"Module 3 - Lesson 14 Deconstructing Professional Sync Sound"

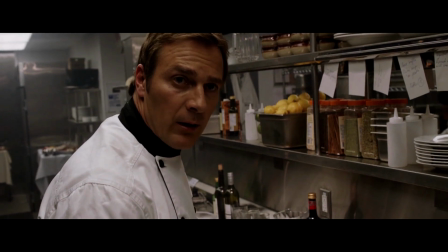254s
Without the accents from synchronous sounds to tell the story of this environment, the viewer wouldn't necessarily feel the potential danger of the objects in the kitchen,
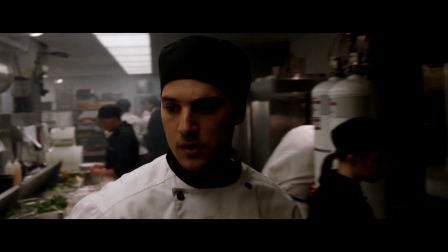263s
despite viewing the exact same shots. It's a great, albeit exaggerated,
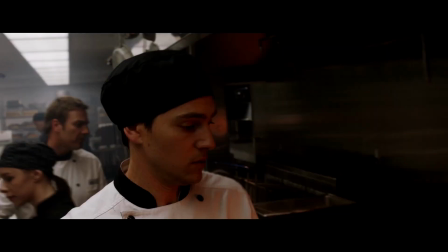269s
example of using sound to very deliberately focus the audience's attention on exactly what matters in a scene.
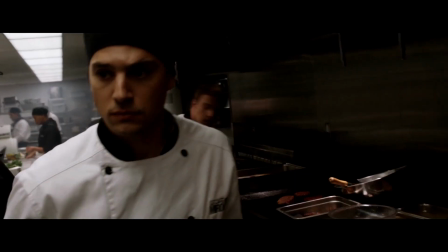275s
After each sound told its story and conveyed the information it was meant to get across,
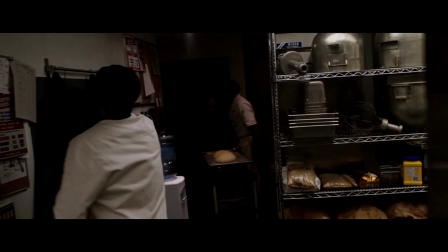280s
it retreated into the background with substantially decreased levels to make room for the next piece of sonic information.
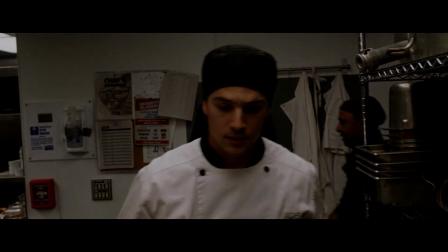288s
So let's quickly recap what we covered here. In this lesson,
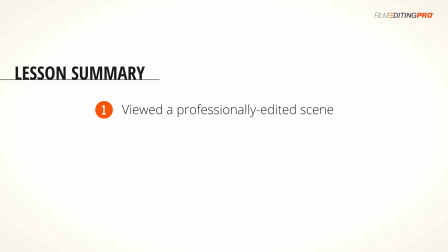294s
we viewed a professionally edited scene that relies heavily on the use of synchronous sound to drive the emotion and the drama in the cut. And we deconstructed the synchronous sound in the cut to gain a deeper understanding of how and why the different pieces of audio were used.
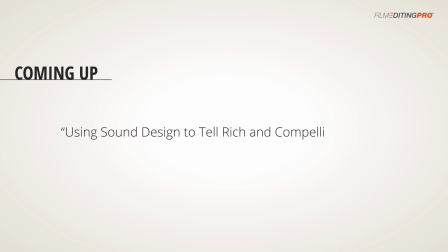312s
Coming up in the next lesson, we're going to look at how you can motivate the drama of your scene with sound. Alright, I'll see you in a bit.